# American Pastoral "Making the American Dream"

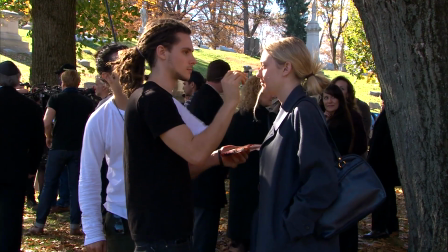They were very strong, so everything falls into place really nicely. My idea
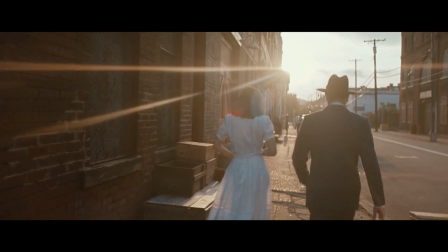for it was always for it to be colourful and vibrant and alive and strong colours in the beginning, because we set up the American pastoral world, this family, the American dream, post-war hope, and then after the bomb, for those colours to drain out of the film. I based everything on a certain artist, Edward Hopper.
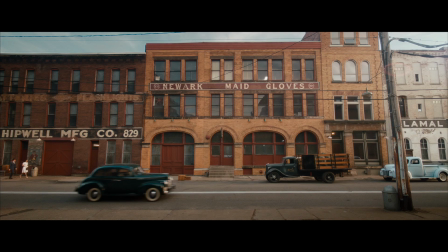His color palette is like picture perfect for what we're doing. His paintings on factories and city life, and his loneliness in his palette. The nearer we get to the end, the more sort of monochromatic it becomes.
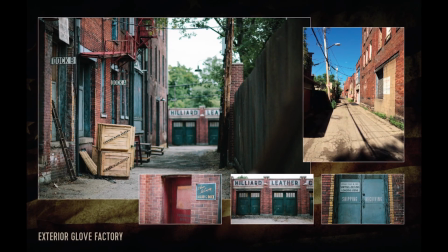Hopper was Dan's inspiration, and he brought the very famous Hopper painting of a row of buildings,
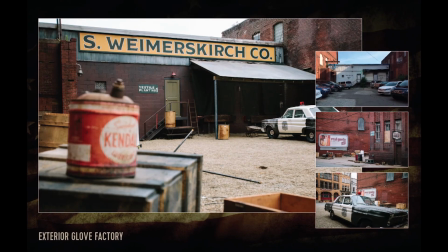and this burnt red, brown green shutters, there's a bit of yellow, there's a sort of Hopper-esque colours in it.
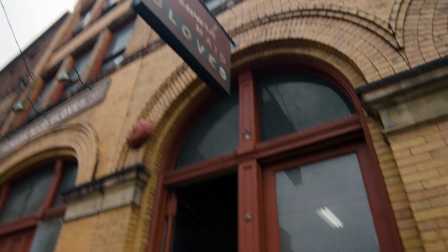And that became our sort of Bible. And you can see it through the film, the sort of dark, burnt brown, reddy brown, and green.
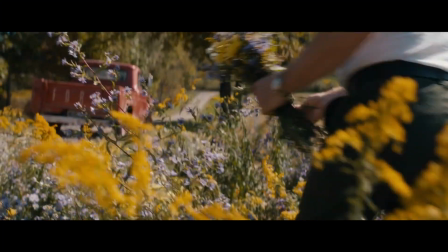Color theory is so important to me. So when you start off happier and brighter, and it's the end of the war, colors come alive.
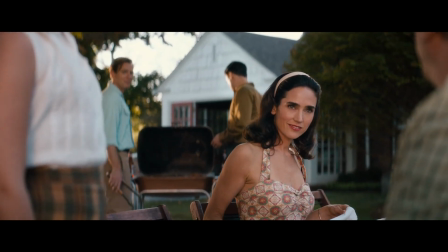So the colors were brighter reds, brighter yellows, brighter, blues. You can introduce oranges.
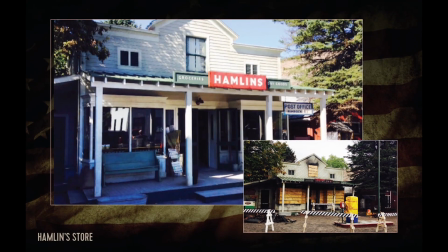It shows happiness. And then with decline, you start showing more grays and browns start coming in, and aging of everything and dusting age.
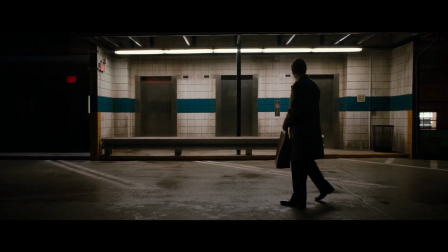And it just shows those colors that used to be bright are now getting dusted out and grayed out.
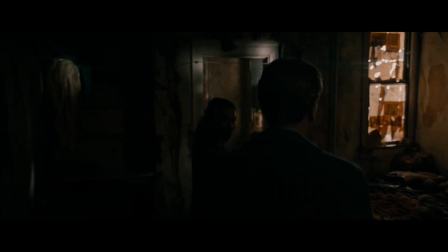There's a lot based on brick, all based on factories of the 30s and 40s.
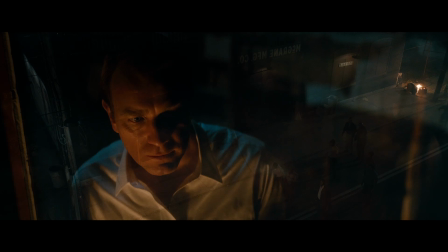Then I started throwing browns and grays in there to show the aging and then the decay.
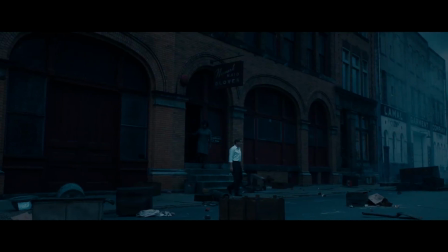You'll see the much more blues start coming into it when the 60s start happening and the violence starts happening, just showing the decline of the American dream. We shot in Pittsburgh. It was a really good place to shoot.
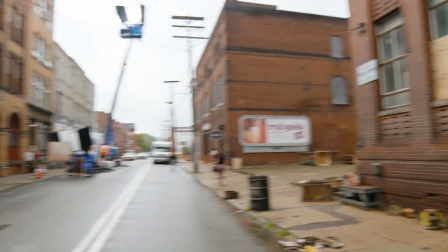A lot of it still is very useful for the 60s and 70s in a way that it's harder and harder to find period streets that haven't been gentrified.
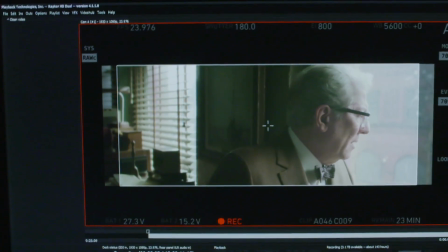Look at that, men out of work. Didn't used to see that, not in this city.
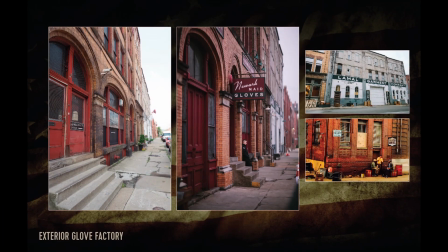The Newark-made glove factory by far is my favorite, just based on that it's a period set.
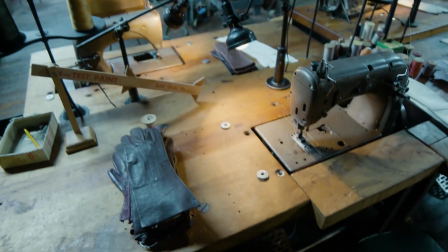It's extremely detailed. We just showed the aging of the machines and aging of everything, the lamps, and everything starts going grayer and dustier.
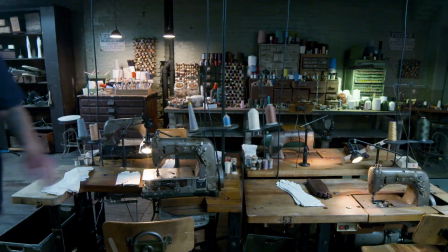And our challenge was to do it all in one day on a lot of things, from it's fresh in 45, and then back to the 60s.
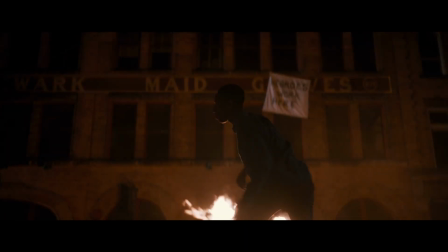Working on a period picture is a production designer's dream. We collaborated with Martin, our DP, especially with color shades on all our lamps.
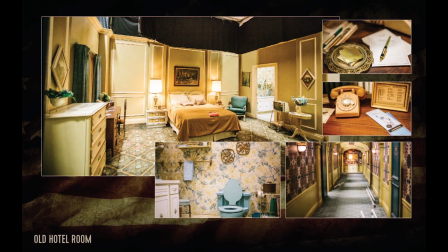You'll see it going from the warmers, more natural colors, to colder and grayer.
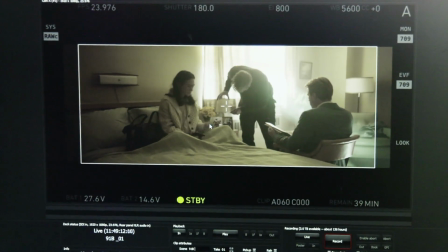Even with the lighting, he wanted to test every light, which is great, because then you know exactly what your look is going to be, and it shows what your colors are. Collaborated a ton with Lindsay, our costume designer. She showed me her palette, and I'm like, nailed it. My most favorite color palette reference is Edward Hopper.
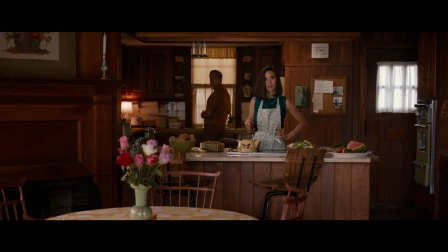And it was like, yes. I was like, we're on the same page.
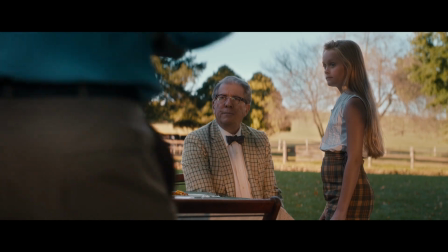I loved working with Lindsay McKay. For her to produce the clothes that she did for us all to wear, including all the background, I don't know how she did it.
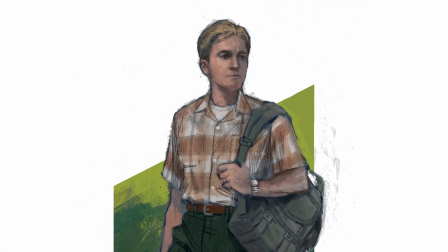I really don't. I could just see him in the suede. And then we talked a little bit about the direction and the simplicity of the costume.
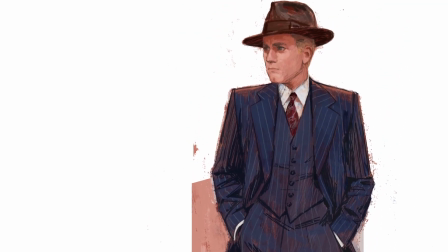It's such a heavy subject matter that it's not about what they're wearing. It was much more about texture, tailoring, simplicity, to not take away from the dialogue and the subject matter.
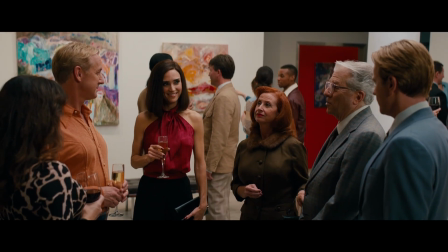I gotta hand it to anybody who's got the guts to wear that shirt and those pants.
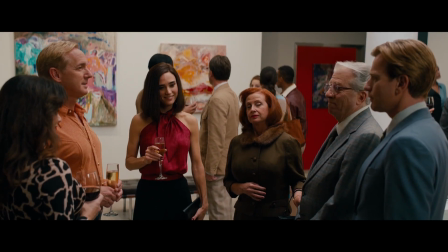Of course, it is period film, but I don't want it to look like one or feel like one.
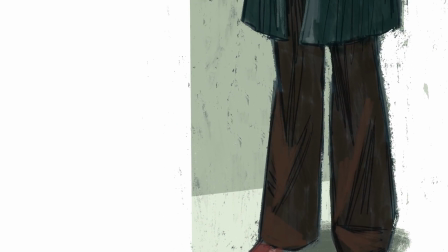And she managed to do that with the costumes. They're there and they're absolutely correct.
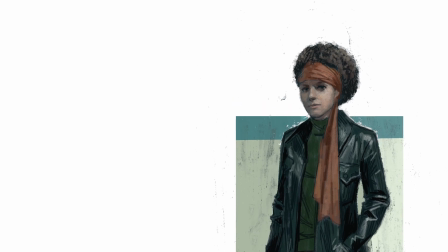But there's something very real about them and lived in, and we don't feel like the clothes are in your face. We show him in his perfect life. And when you get to the very end of the film, he's in a lot of light grays, sort of things that wash him out.
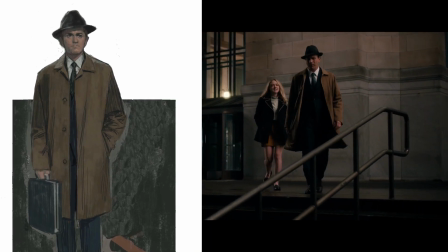He's being washed out as a human being. So we sort of represent that. He gets drained and drained and drained, but always tailored. The Swede's always in a suit. He was a businessman in the 50s, 60s. So I had 4 suits that she had built for me.
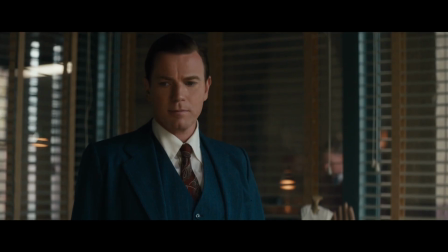But she managed to do it with just 4 suits.